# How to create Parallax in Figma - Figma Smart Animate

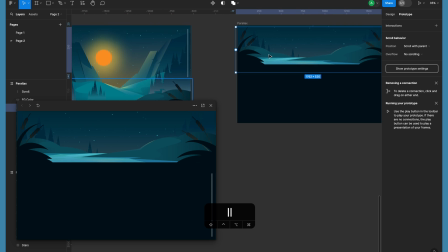13:47 can you know further adjust the elements you know as you want so let's you
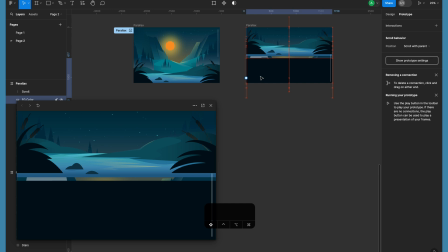13:52 know let's say if we don't want to cover you know that much of of you
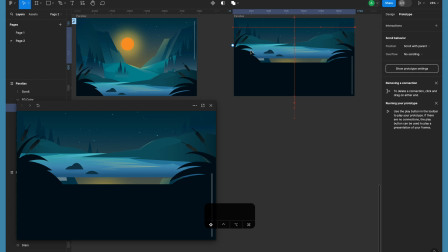13:57 know the screen with the darker background probably we can just you know do the trick as well just adjust the elements a little
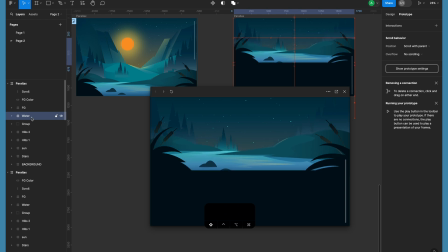14:06 bit this is completely you know up to you how you want to basically create that look and feel if you want to show you know some sort of you know the elements of the background and you don't want to hide everything we can still do that so you can keep you know some
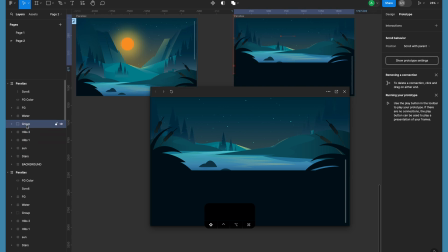14:24 part of the background images background hills a little bit visible and I'll give you one more trick guys now what we are going to do here is for the heel 2 and for heel 1 in the you know in the second layer make sure in the second frame I'll just close this for
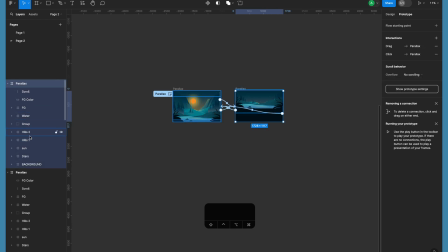14:39 now so make sure you are in the second frame and you are selecting this uh heel 2 and heel 1 okay and we'll add a layer effect so we'll add effect and that is going to be a layer blur effect on these two layers or these two frames heel 2 and heel 1
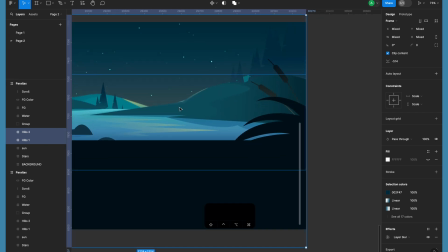14:55 because we want to you know show that these objects are far in the background and just we want to
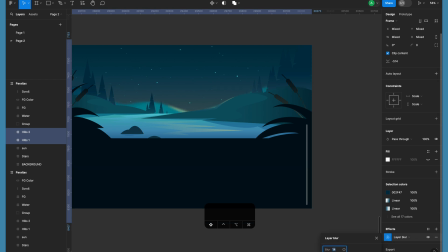15:01 blur them a little bit just to create you know that that blurish kind of thing so 7 seems good
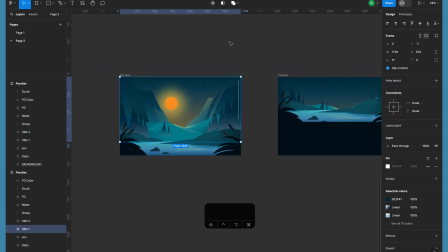15:11 let's just you know see how this interaction works by the way one more tip guys if you want to switch between design and prototype tab you can simply hit shift e which will you know shift
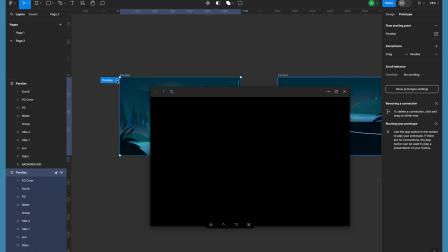15:22 between prototype and design tab easily so let's just test this so
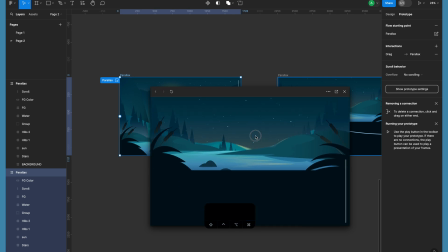15:29 now you can see i guess i'm not happy with the movements of star because you know stars are moving up
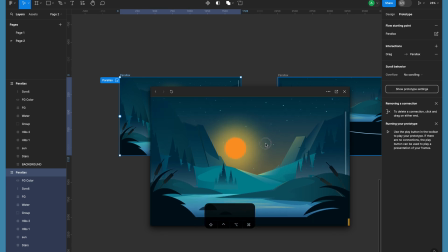15:34 which is i am personally not liking so what i'll do i'll just move
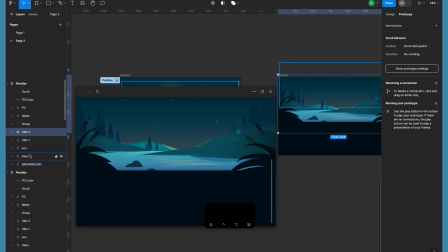15:39 these stars on the second layer these stars oops sorry
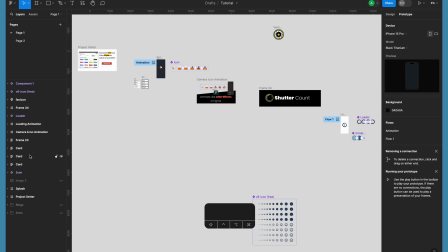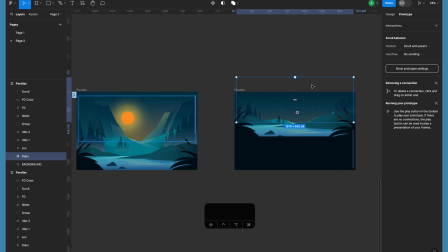15:50 actually i have changed the page accidentally so i'll just move the uh you know by the way if you if you hit function and you know up
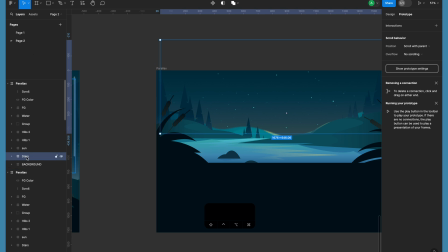15:59 and down arrow you can shuffle through the pages at least on mac i'm not sure on windows because uh i have mostly used mac so yep i'll just move the stars as well a little bit you know downwards because I'm not happy with the way they are looking yeah
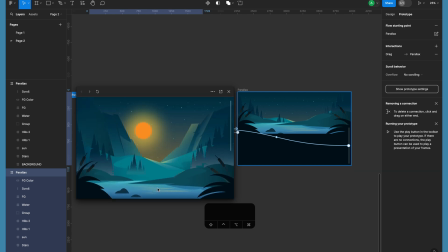16:17 so very subtle and you know nice interaction there now we'll be you know adding a little crisp to this so crisp as in you know we'll be just now we have just moved the elements in you know one direction which is up and down now we'll be moving the elements a little bit right and left as well right
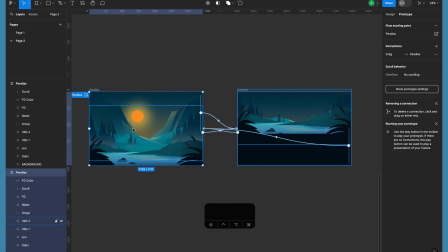16:35 so that will create more interesting parallax effect so I'll just close this and i'll select sun in the second layer and i'll move it a little bit right okay so that is a bit right and then i'll select the the grass and i'll just zoom
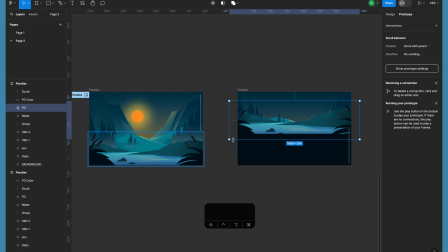16:53 in a little bit zoom in as in like i'll just you know scale them up and i'll move them a little bit on the left same i'll do with the water i'll scale it up a little bit in the second frame and just move it slightly towards the right
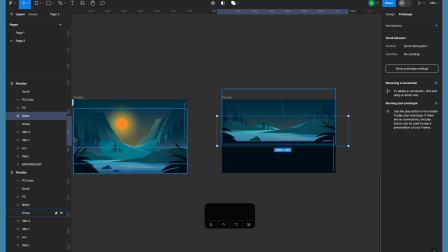17:10 not much that has to be very subtle because if you do it you know a lot then you will not get you know the the look and feel or in that subtle animation so just make sure you know you are doing it very few pixels you know 10 to 15 pixels here and there move